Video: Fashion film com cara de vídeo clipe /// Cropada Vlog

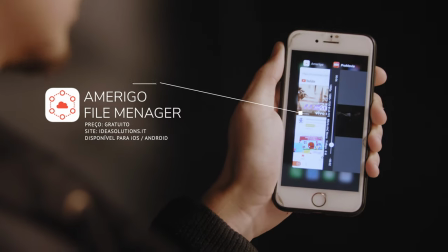Com ele eu consigo, pelo computador, criar pastas, sincronizo com a nuvem e aí eu só pego o link e mando para cá.
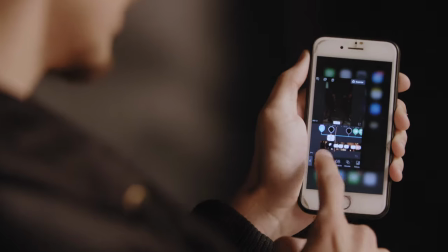Daqui eu já mando todos os arquivos pro Videolip. Eu adoro efeitos práticos. Práticos não é de fácil de fazer, mas práticos é de feitos na realidade, não na pós, né? Isso vem mais ou menos do inglês practical light, por exemplo. É uma luz prática, que é a tradução literal. É uma luz que está na cena. Os practical effects, como eles dizem em inglês, são efeitos que você faz na lente. E tem uma empresa americana, fundada pelo Jacob Owens e o Thomas Totter, 2 diretores de fotografia que eu gosto muito, eu acompanho o trabalho deles faz muito tempo. O Jacob, ele é fundador da Buff Nerds, que é uma produtora americana, e ele é um cara muito fora da caixa. Ele faz umas coisas muito diferentes. E ele e o Thomas, que é um amigo dele, o tempo inteiro gostavam de fazer loucuras na lente, viajar, fazer efeitos especiais. E eu sempre fiz isso também. Por exemplo, eu sempre pegava fio de nylon e botava nas lentes, eu acendia com uma lanterna para dar um flare anamórfico. Sempre sujei minhas lentes com marca de dedão, com outras coisas, coloquei meia calça. Eu sempre botava efeitos práticos, né? Eu sempre fazia efeitos na lente. E eles estavam meio que de saco cheio de só comprar plugin para dar flare, para dar efeito.
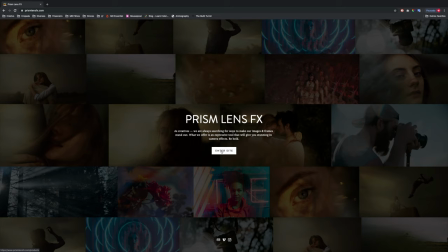E eles começaram a experimentar com os prismas, e aí eles lançaram a Prism Lens Effects, que é uma empresa que faz faz uma série,
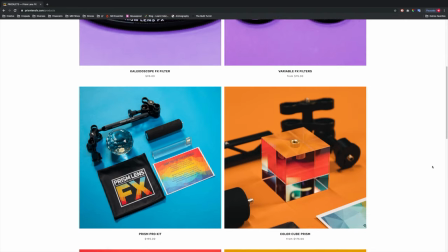uma gama muito grande de filtros de cinema, quanto filtros circulares de rosca para você rosquear na sua lente. Tem vários filtros, é muito legal. A gente usou alguns hoje, mas eu vou mostrar para vocês o que a gente está usando agora.
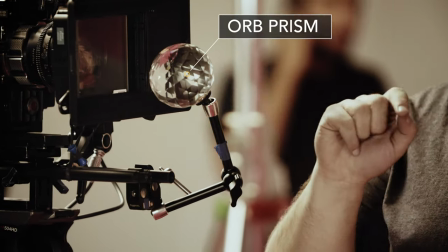A gente está usando aqui o Orb. Se você chega com uma lente grande angular no Orb, ele vira como se fosse um caleidoscópio, onde você vê um pedacinho de tudo, né?
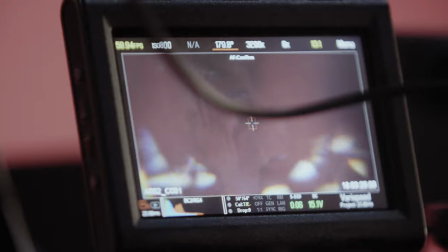Ele duplica a imagem. Esses prismas, eles vêm com um manual que a Prism Lens FX manda, né? Esse manual, ele fala que para você ter o melhor efeito para os efeitos sutis, você tem que usar lentes longas, isso é 50, 80 milímetros para frente, e usar as maiores aberturas que você puder.
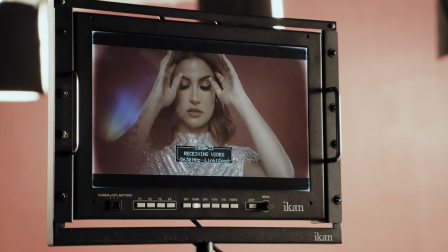Porque dessa forma, você não enxerga o prisma e você vê só a sujeirinha que ele faz na beira do quadro.
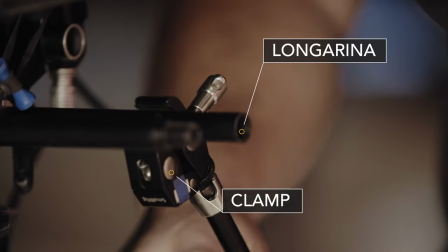A gente tá com duas longarinas de 15 milímetros e eu prendi com um clamp da Small Rig e um bracinho articulado nas minhas longarinas de 15 milímetros. Esse Orb, eu travei e posicionei ele no lugar. Qual que é um dos diferenciais desse prisma também para outros prismas? Além dele ser desenhado e projetado para fazer vídeo, para produção de vídeo, eles têm uma rosca de tripé que permite que você trave ele no mesmo lugar. Porque um dos defeitos dos outros prismas é que você fica sempre com ele na mão e ele fica sempre mexendo. Se esse for o efeito que você quiser, funciona, mas nesse caso, a gente queria travado sempre no mesmo lugar.
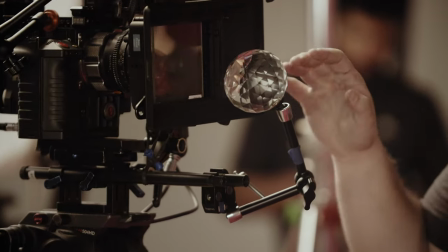O que a gente está usando de efeitos hoje, galera? A gente está com um sanduíche de filtros, né? Para quem não conhece, os filtros de cinema, eles são quadrados e retangulares.
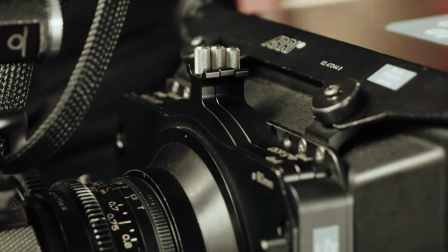Então você precisa aprender numa matchbox, que é essa caixa aqui. A matchbox aqui, ela tem três gavetas, onde você pode pôr filtro ND, filtro de efeito variado, você pode pôr filtros diversos. Na hora da pré, eu e a Ruby, a gente pensou muito em usar a Glimmer Glass.
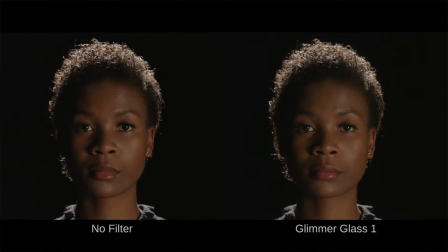Se vocês verem um comparativo que a Tiffen faz, eu posso até deixar o link, ele amacia um pouco a pele, ele dá um brilhinho nas altas luzes, e a gente colocou um outro filtro também aqui, que é o filtro estrela quatro pontas. Vocês já devem ter visto aquele filtro, por exemplo, jogo de boxe, que à noite tem um monte de lanterninha e fica aquele filtro estrela, aquele X. Esse é o filtro estrela, tem de 4, 5, 6 pontas, tem o Estrela do Norte, que ele é um desenho diferenciado.
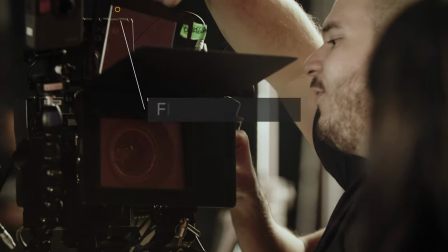Aqui a gente tá usando um 4x4, que ele é um quadradinho, e esse aqui é o filtro de 4 pontas, né? Então, ele tem um desenho de cruz, e se você quiser mudar a direção, você muda a direção do matchbox ou da gaveta.
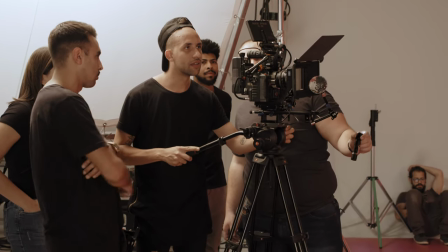E tamo com o Orb da Prismilens. Então, ele já tá dando aqui uns flarezinhos na borda, a gente posicionou ele na borda do quadro,
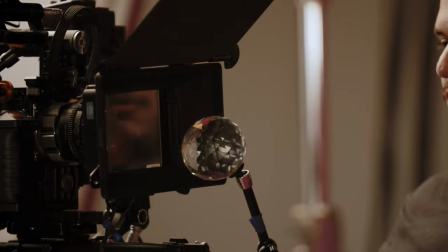e eu tô com a lanterna do Renan, do nosso assistente, e ao invés de jogar diretamente na lente pra flare, tô jogando ela aqui pra cima, e aí tem uns micro feixes de luz que às vezes você mal percebe que eles estão vazando. Eu não tô jogando no feixe, eu tô pegando a borda aqui, ó, o restinho que você mal vê que a lanterna tá emitindo, eu tô brincando, passeando aqui em volta, e ele tá dando uns flares muito legais, porque esse Orb capta. Se vocês tiverem interesse nesses prismas, se você usar o cupom CROPADA10 no site da Prism Lens FX, você consegue $10 de desconto, e eles mandam pro Brasil também.